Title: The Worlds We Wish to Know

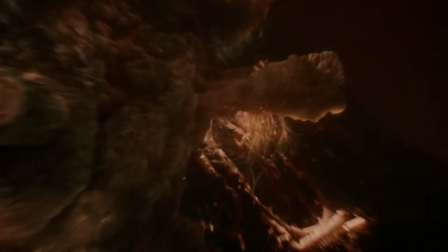But it's an abstract terror, one that is matched by curiosity.
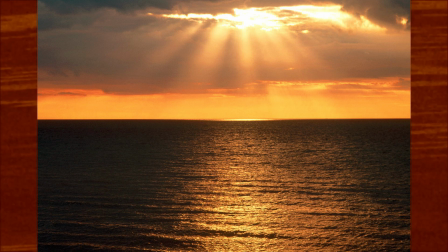The simple inclusion of a horizon line can create an anchor for the eye within an otherwise sparse landscape.
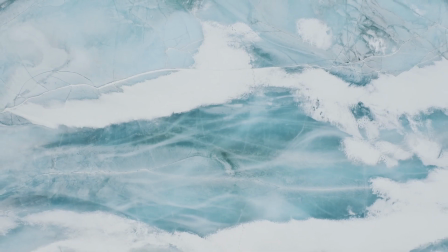When the horizon line is lost via a dense fog or unusual perspective,
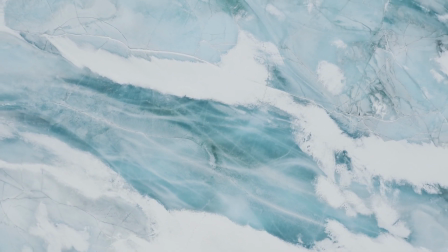scale can become impossible to ascertain.
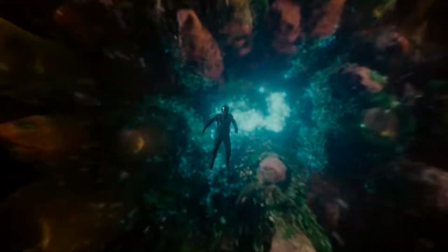The impulse to fit within a landscape is an impulse to understand it as terrestrial.
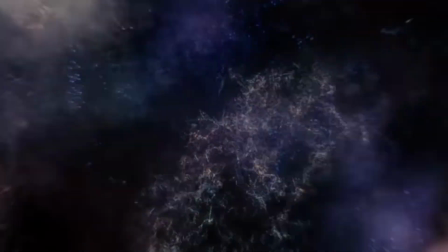When we are made to feel small or big, we are forced to consider the world beyond our bodies,
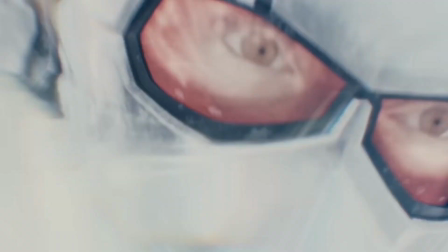a world that literally doesn't have a place for us, and therefore we don't understand it.
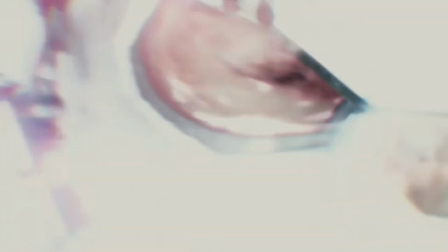It's shockingly simple, yet deeply effective.
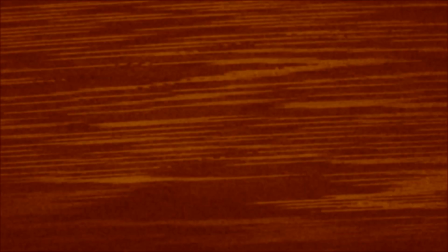But what if you want to create a world where familiarity and danger intersect?
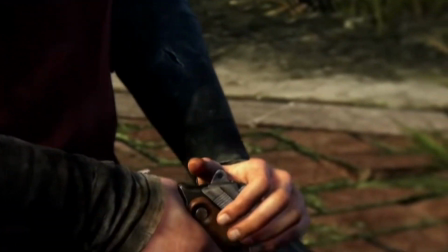Well, one of the simplest ways to accomplish that is by creating a
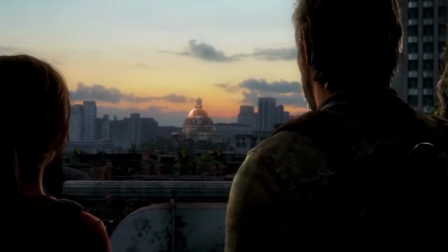post-apocalyptic world where familiarity and danger exist in equal measure.
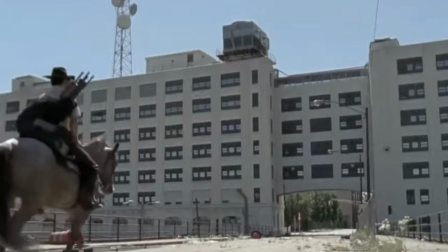Oftentimes, the world of a post-apocalypse will present as dangerous, but also lend a kind of catharsis to the viewer.
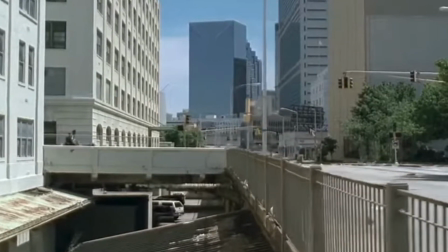The concept of nature overtaking the stringent and
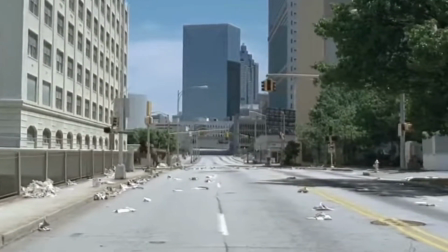infrastructure-addled Earth serves as a kind of release to an audience that is currently living on that Earth.
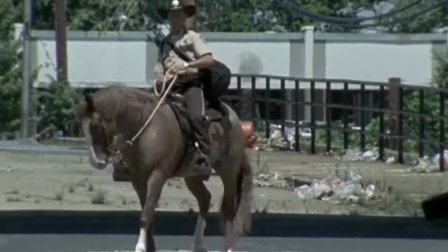Order is safe, but it's also stressful. At times, it can feel suffocating.
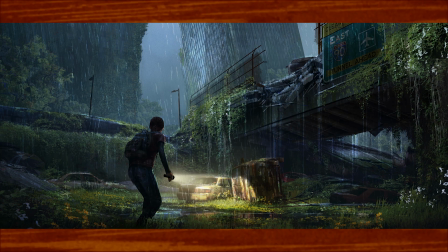So the image of an abandoned city reminds us of the peace and serenity of silence.
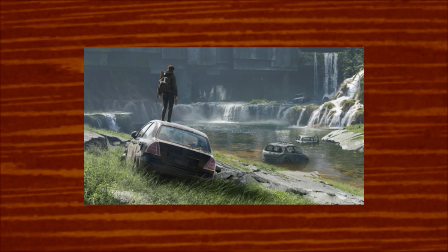In this way, many apocalypse narratives are not framed as the end of humanity necessarily,
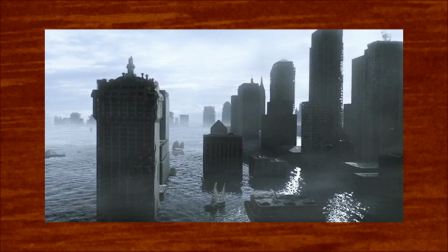but instead as the death and decay of the familiar.
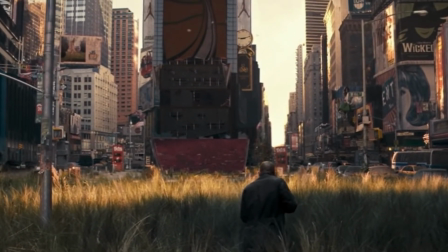This concept can be felt in the lush, overgrown buildings and billboards of I Am Legend.
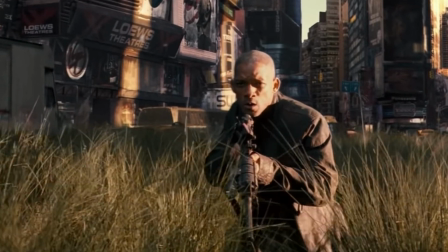The echoes of a familiar past lend the viewer an anchor in this new world,
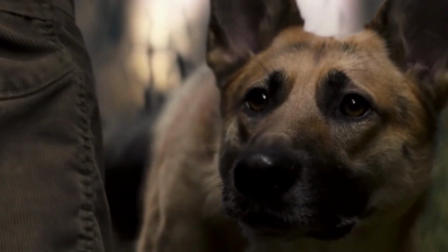but it is a world in which the illusion of safety is shattered by decomposition.
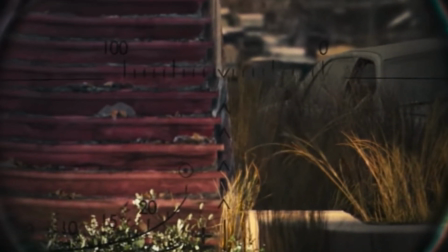The scraps of familiarity are made to do battle with the uncanny horror of being overtaken by nature.
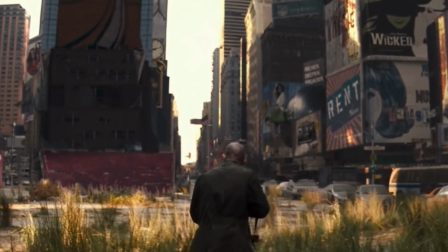In some cases, it's the residue of the familiar that incites danger.
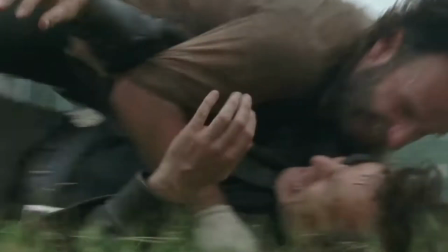In films and television, the survivors of the apocalypse often squabble and fight over resources.
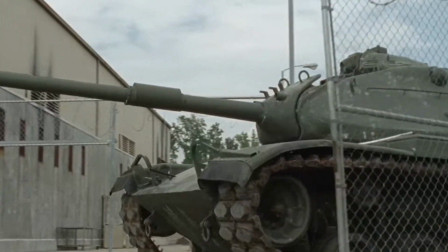The danger lies mostly in the process of acquiring and defending familiar objects or shelter,
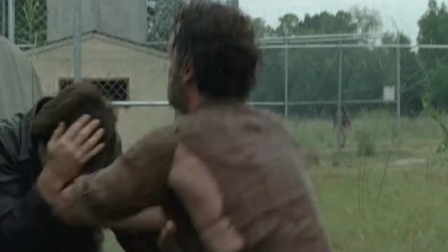canned food, medical supplies, or weapons.
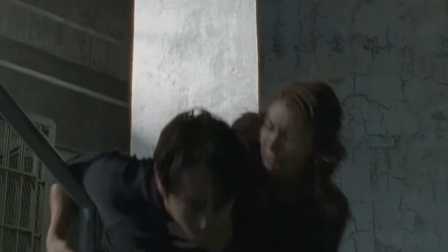It is the remembrance or loyalty to concepts of the old world that lead to future conflicts over resources and ideas.
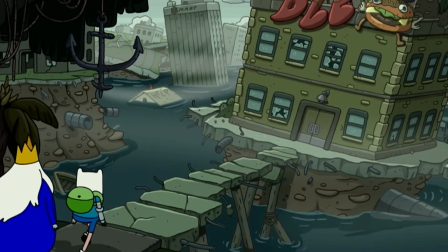If the characters don't remember life before the apocalypse,
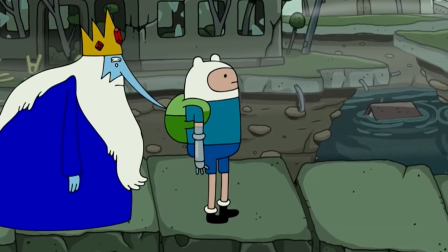this complex dichotomy collapses entirely, and the landscape serves once again as a kind of frontier.
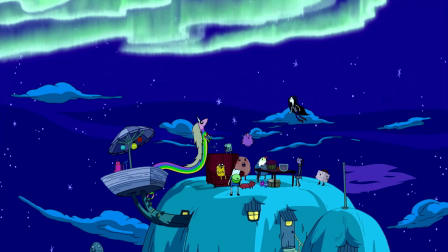Examples of this are Adventure Time, Fallout, or even Mad Max,
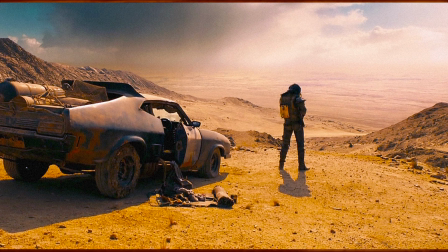worlds in which the audience is able to identify as once being this one,
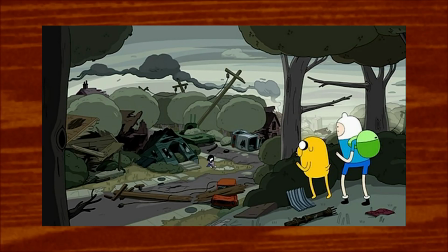but the characters within the fictional reality have no memory of this one,
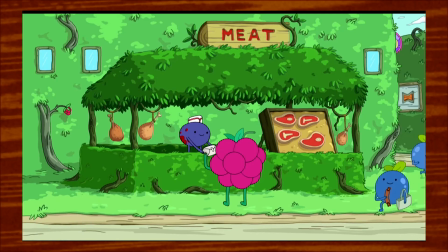and are therefore able to operate freely, almost detached from history, in this new world.
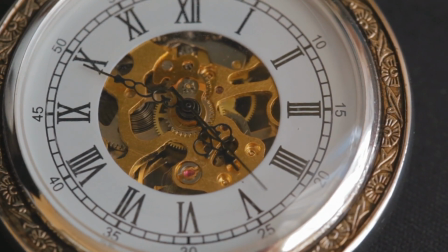The force that's really being manipulated in apocalypse narratives is time.
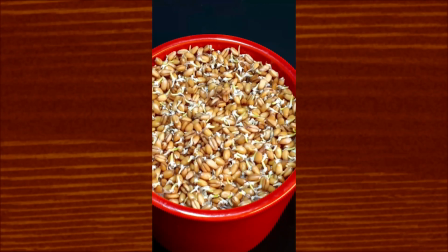Not unlike color, time can be a key ingredient for depictions of non-real landscapes,
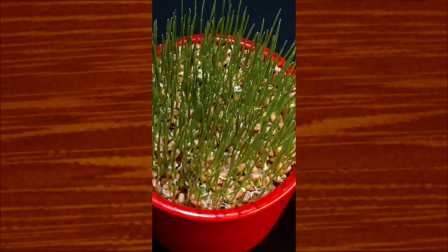and rather than using specific units of measurement,
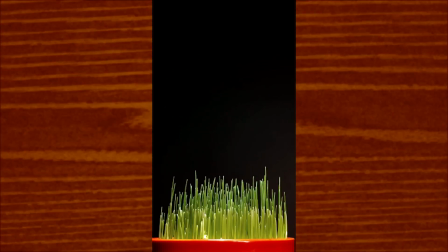time in the context of an imagined world can usually be sufficiently described in general terms like before,
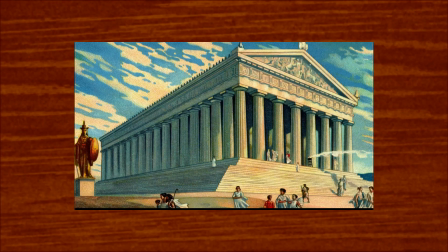after, long ago, or in the distant future.
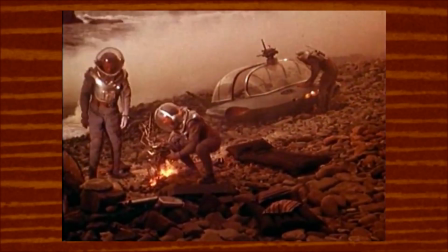In early science fiction, extraterrestrial landscapes are often depicted as primordial, more primitive than Earth.
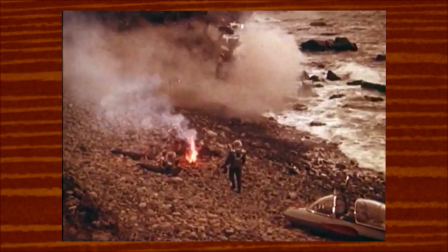The misalignment of perceived time becomes another facet of estrangement.